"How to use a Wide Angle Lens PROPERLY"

And I'm going, we didn't do anything. Why are they saying that? Well, that's because the 200 compresses. In other words, there's no depth between the nose and the cheeks and the background. Everything is squished. It's almost like you stepped on someone's face and just flattened it into just a flat surface and then squished that onto the background.
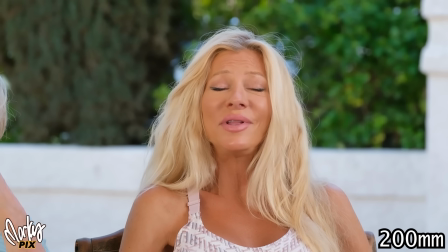So there's no more separation between the nose and the face and the cheeks and the hair and the background.
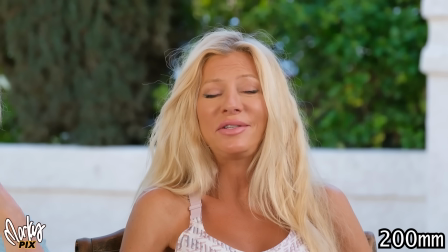Everything's just squished together and it makes it look totally flat, which makes it look wider. especially when you have glamour lighting like this.
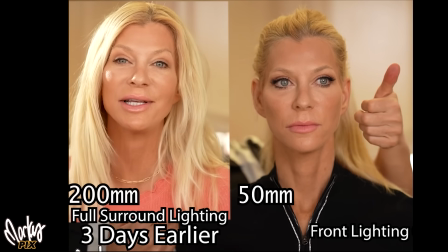Now it looks really, really flat looking. Here's some examples of videos where I was using a 200, and look at her face. Look how wide it looks.
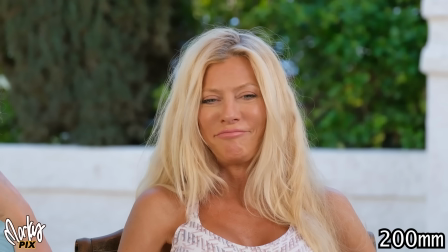It's just the lighting and the lens is what gives this illusion. Now, one way around this is if you really want to use a 200, then you should change the lighting.
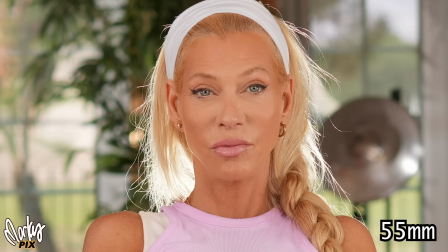This type of lighting is good if you're doing a normal lens like a 50 or a wider lens like a 35, but it's not good for the longer lenses.
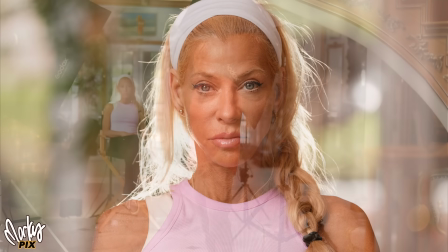For longer lenses, you need more contouring lights, which is good for younger people, or if you're in your 20s or 30s,
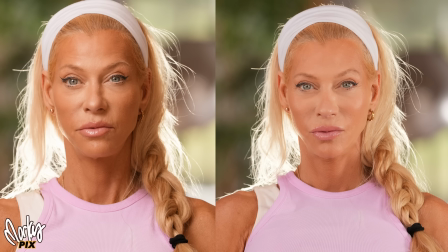but when you're in your 50s and 60s, like Kara and me, then sometimes this is not the best choice for that.
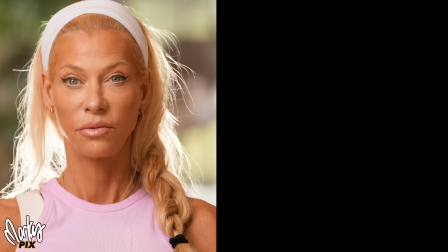But this is what young YouTubers like. They like the light on one side and dark on the other. If you're okay with that lighting, then you can use longer lenses. So you're getting contouring from the lighting, but the face is still compressed.
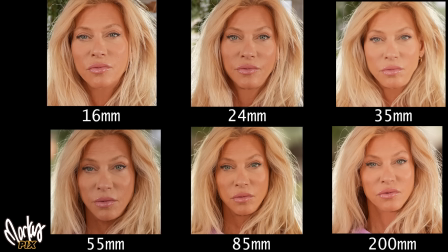So it still gives it that flat, widened look. So even when you're using a 25 or even a 16 millimeter, a person can still look good if they're in the middle of the shot and they're not that big. If you do everything right, you just see very little difference in the face. The only difference you would see is in the background. And that's what these lenses were designed for, to show the person in the world that they're in. So that's what I wanted to clear up here, because these people that keep showing, oh, this is what it looks like. Look how the face is all distorted when you put it on. Yeah, that's why. And that's not fair to the lens. I use wide angle lenses a lot with a person in it, and it looks great. And the person is not distorted. So I just didn't want you to get the wrong message from a lot of these videos that people are putting out comparing the lenses, because they should be compared in the real world scenario, not just how they frame in composition directly with the camera. That's not the real world. I show you what happens in the real world. I hope you get something out of this, and I'll see you in the next video.
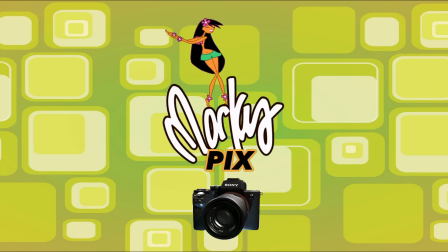Have a good one.